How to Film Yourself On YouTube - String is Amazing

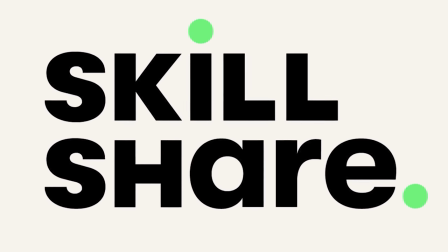[0:00]
This video is sponsored by Skillshare. How do you guys? It's Luke at Geek Gaming Scenics. This video has been put on hold for a long time because filming yourself, filming yourself is very hard. Now I have an editor and a cameraman which is Josh from the Pickle Jar. So I'm able to do this video and I don't actually shoot videos this way anymore because I've got a camera operator. So I thought I'd document, help out all the people that have been asking me. Plus if there's any of you that are actually interested in what goes into video making, this video is going to have it for you. So let's get cracking.
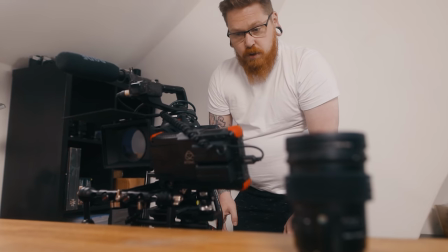[0:35]
99% of my filming is always on just one camera and the reason I do this is so it's quicker and a little bit
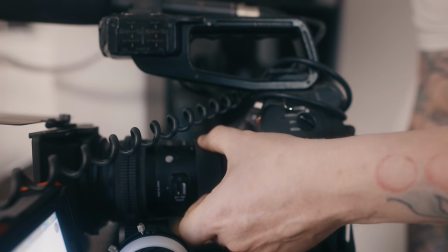[0:44]
easier to edit because everything's in order on that SSD or memory card and what I do is I capture a wide shot to open up the scene to show
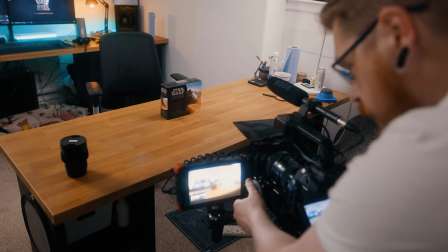[0:52]
what I'm doing. It's a little box of models from the Star Wars line.
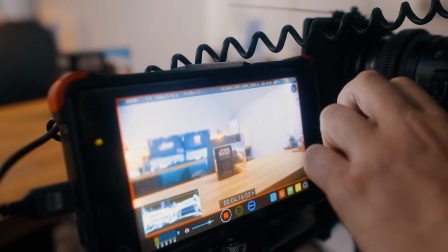[0:57]
So I show a wide shot to show you where I am and what I'm doing then after I've
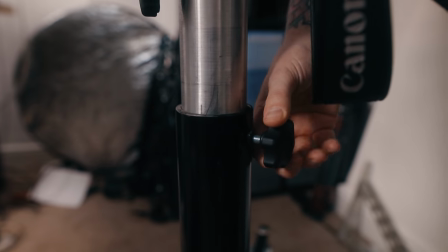[1:02]
captured that I then move the camera I reframe and then I
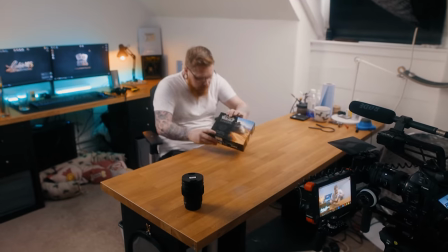[1:07]
go over to open the box then as soon as I've sat down and opened
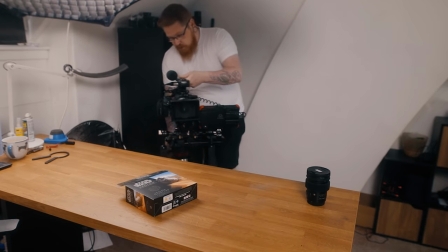[1:12]
the box I then move the camera again reframe
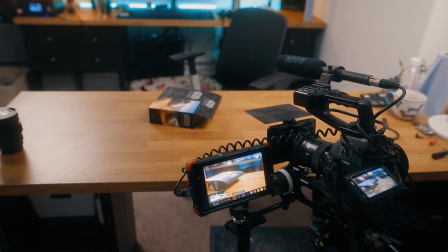[1:16]
refocus pull out the contents and then
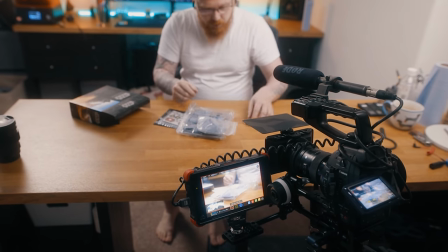[1:22]
stop move the camera and carry on doing this till I've created a
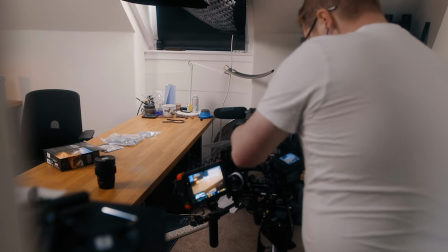[1:28]
load a little three second five second ten second clips of me getting
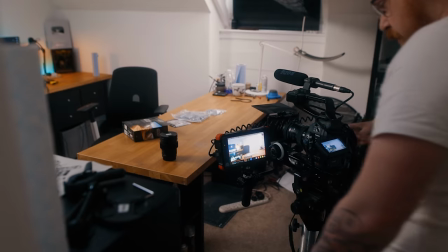[1:34]
the models out the box the reason I do this is for engagement it looks a lot more interesting than just one
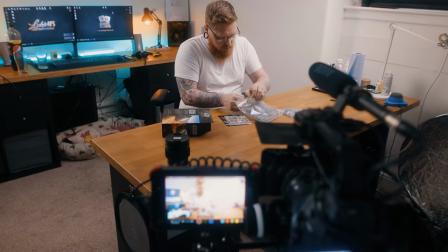[1:39]
fixed off lock shot of what you're doing and I build that up with wide medium and tight shots to sort of show what I'm doing in
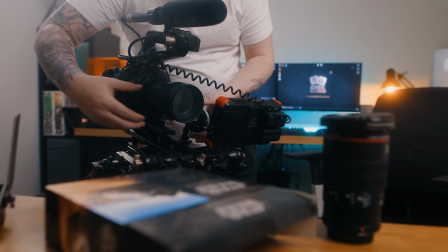[1:47]
the environment that I'm doing to medium when it's important and then super tight when I'm trying to show you what I'm actually doing.
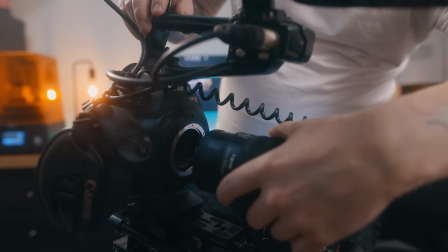[1:56]
So this means changing lenses this means getting in there close and showing an in-depth look at what
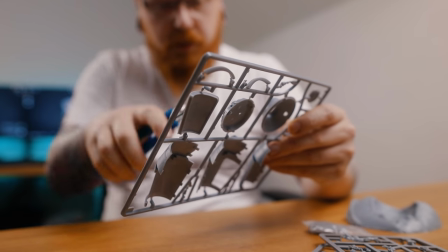[2:02]
I'm doing and once you get them shots what I also like to try and do is a little bit of movement in them shots.
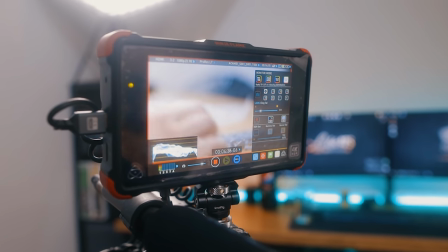[2:10]
Now when you're filming by yourself this is quite complicated.
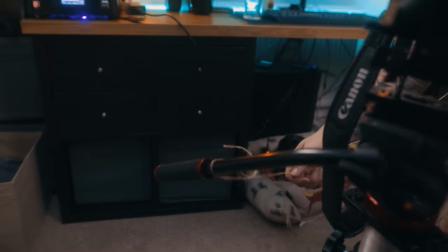[2:13]
How I do it is I get a little bit of string I fasten it to the handle of the tripod and while I'm clipping the models off the sprue
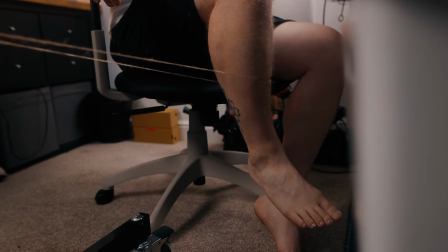[2:22]
or painting a model or I'm building a model kit what I do then is I pull my leg tight on the string and then
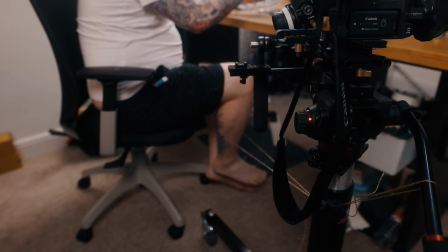[2:30]
that turns the fluid head of the tripod to give you a
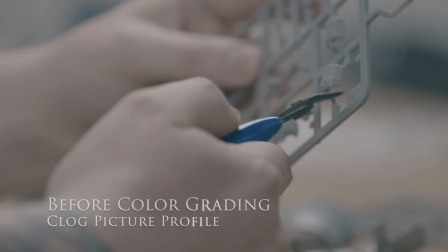[2:35]
proper motion I'm not a fan of cropping in in post and putting a
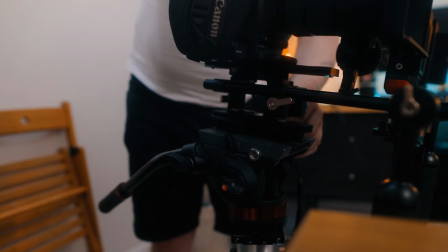[2:39]
digital motion in because you lose that parallax effect
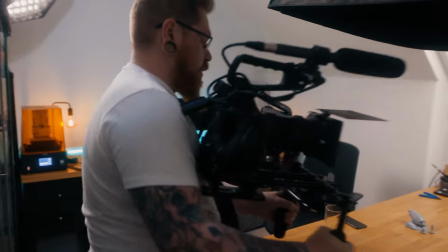[2:43]
and i just like to have proper motion on the camera and this is how i do it without any
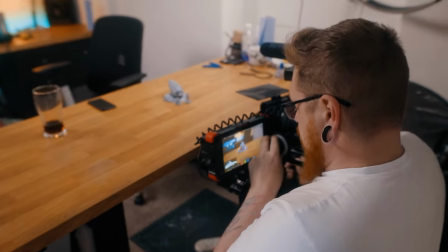[2:48]
expensive equipment but it works so why not use it and then to finish off i
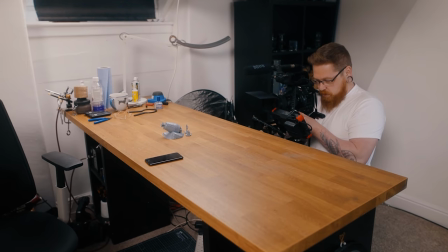[2:53]
just get some handheld footage of what i've created at that point to then move on to the next step
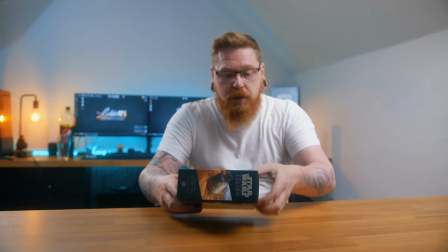[3:01]
so then all i'm doing now is literally just clipping out all the sections of me walking to and from the camera over and
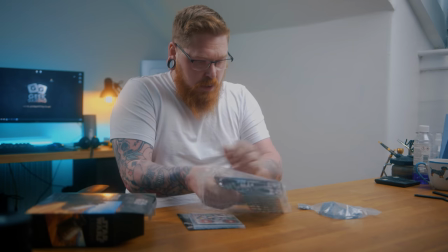[3:09]
over and over again and only showing you the bits that i want to show you so it looks like i've been sat there doing it all in one process this
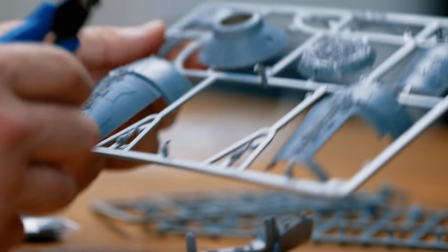[3:18]
does seem a lot long-winded but it's how you do it and then i color correct and color grade it to put all the color and
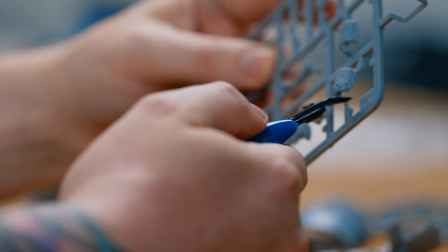[3:25]
everything back in to make it look nice and pleasing this is what that pan looks like with a bit of string around the tripod i think it
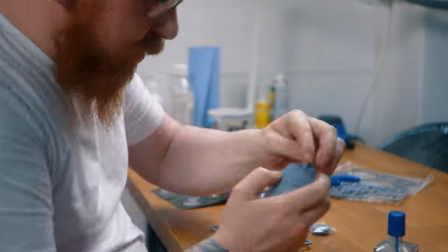[3:32]
looks quite nice and i just apply this process to an entire video
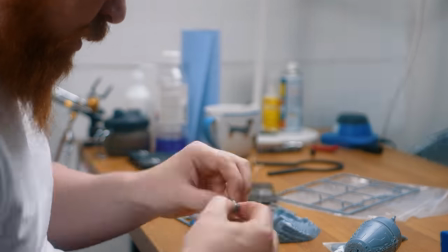[3:37]
so all my videos are built up with three four five ten second
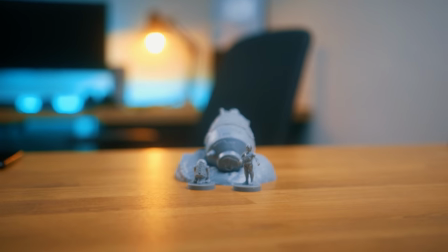[3:42]
clips to tell take you on a story of me enjoying the hobby
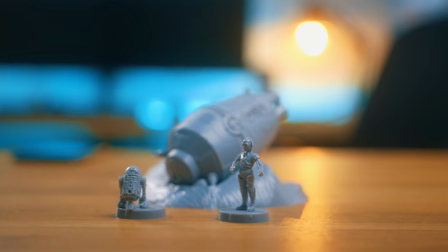[3:48]
and what i'm doing or teaching you even now for rigging cameras for miniature painting which
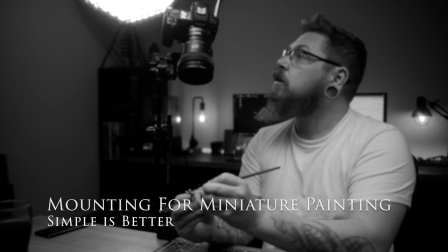[3:53]
is a little bit more complicated